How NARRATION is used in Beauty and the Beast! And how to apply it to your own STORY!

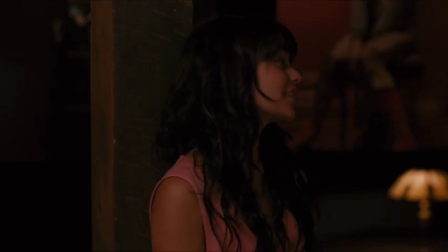Oh, no. Yeah, there's something underneath. It's catnip for sappy tools like me.
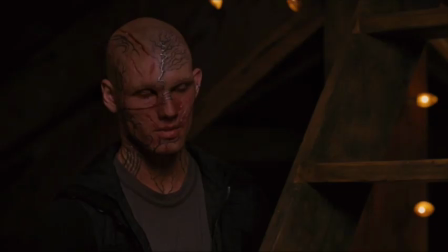I'm not seeing this. I am not seeing this. To be the one who uncovers it. I tried to stop them.
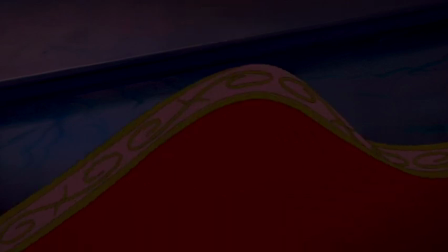Would they listen to me?
JC, how will you do the narration? Again, I will take an idea already found in the story.
What happened to romance?
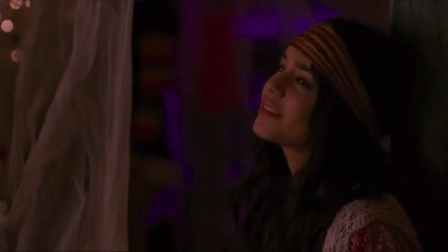Those sappy, soppy, longhand love letters.
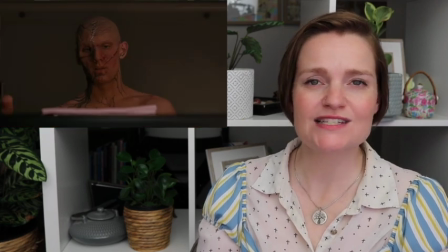During Act 2, Kyle starts writing a letter to Linda.
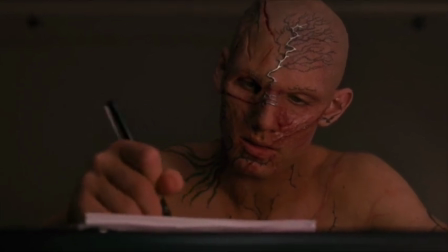I've been thinking about letters recently. The real kind. Longhand.
So for the narration, I want to hear some of this letter,
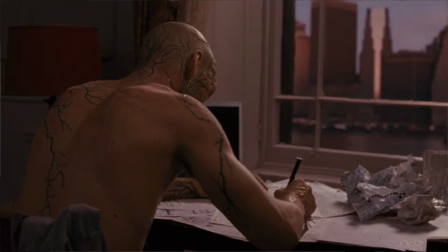simultaneously foreshadowing what's to come,
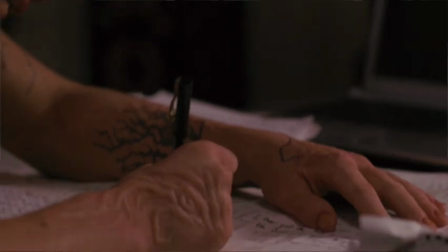as well as glimpsing more of Kyle's personality and some of his emotional growth from later in the movie.
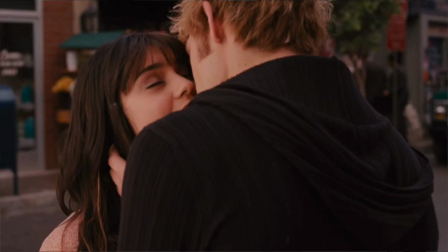We already know how this story will end, so why not take advantage of that and give us a character we want to root for from the beginning? Let's build that emotional connection between Kyle and the audience. And also hint more at the sensory experience, particularly how the letter is used throughout.
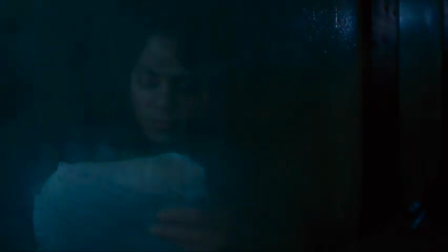And I'm gonna write to you every day for a long, long, long time.
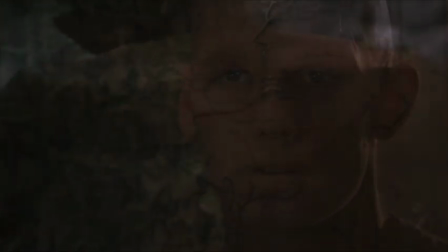I think I might be in danger of falling in love with you.
Also, let's throw in this key line somewhere to help bookend the beginning and end.
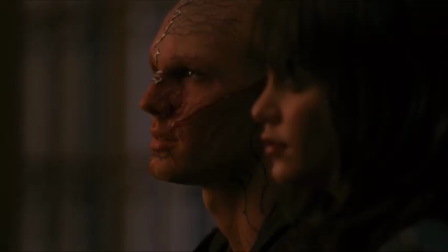Can you imagine that love? Can you imagine that love?
It's Beauty and the Beast meets the Sound of Music. They do not use narration, allowing everything to unfold with active action.
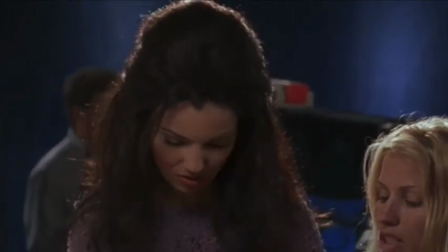Listen, if I get this job, I guarantee you, honey, that you will never frizz, you'll never kink up.
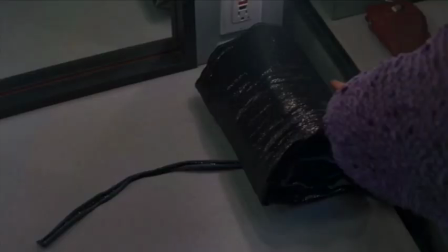On Fridays, I will give you a set so stiff you won't have to touch it till Monday.
Joy is struggling to advance in her career.
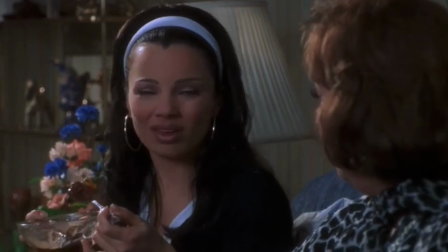They gave the job to a cool, sophisticated European.
Then she's mistaken for a science teacher.
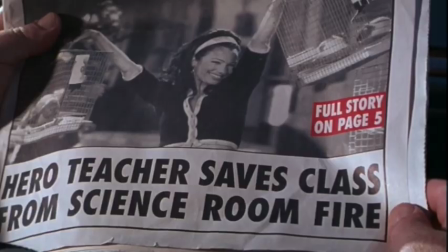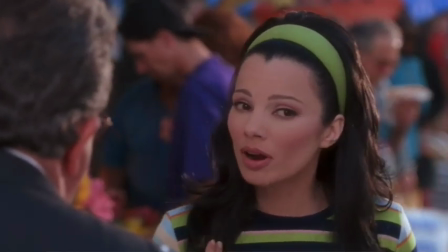And is invited to teach some president's kids in Europe.
What exactly do you teach?
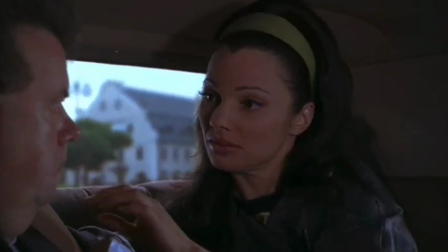Beauty culture. You teach beauty school.
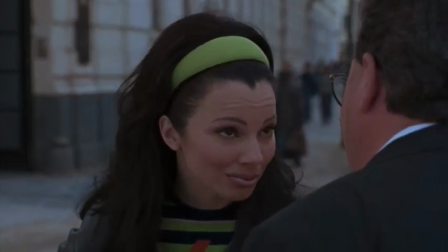Well, I know that, and you know that.
Here she meets the kids.
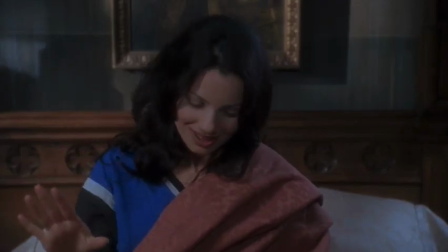Oh my God. Rule number 1, kids. Never surprise a New Yorker.
And she meets the dad, the Beast.
I expect you to be prompt, efficient, and dressed.
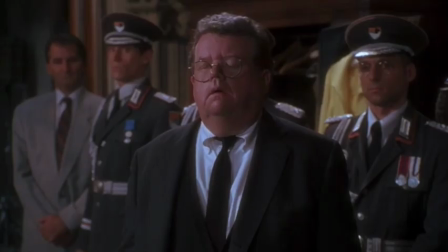Is that clear?
If I were to add narration to this movie, here's what I'd do.
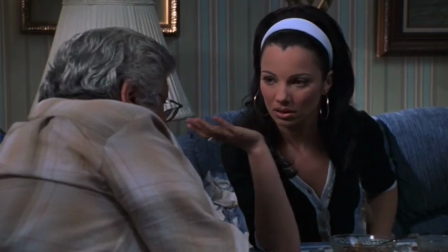I'd strike Joy's parents from the story, as those scenes, particularly the ones of Joy and her mother, give us exposition and backstory through dialogue.
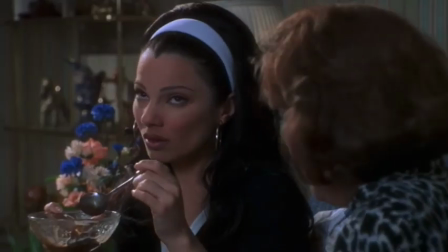Is teaching night school so terrible? Maybe one day you could own your own beauty parlor.
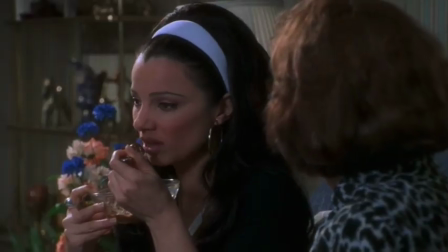Maybe raise a family, God forbid, huh? I don't want to settle. I say this because I love you. Settle.
Then, Joy would need to be the one to tell us all these things. Her quirky personality would shine, and there would be more opportunity for comedy, particularly if you paired what she was saying with an ironic visual.
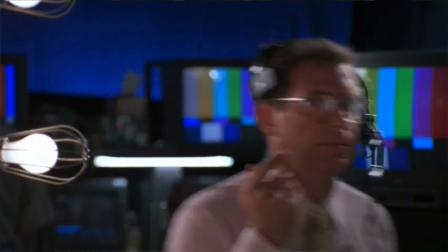It would give us a stronger sense of spoofiness, the genre, and elevate the sensory experience. When it comes to emotional connection, doing this would also raise the stakes for Joy.
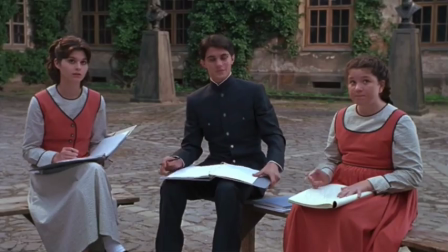She has no family but has found one in these kids and this man, but will it last?
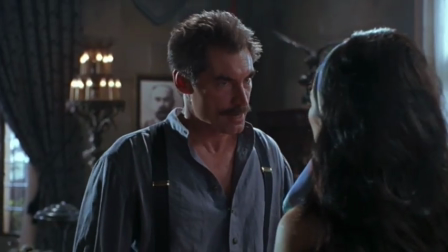It is not fear, it is respect. Oh, excuse me.
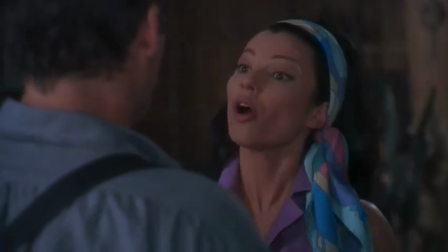You instill fear. You earn respect.
Well, that's enough of JC.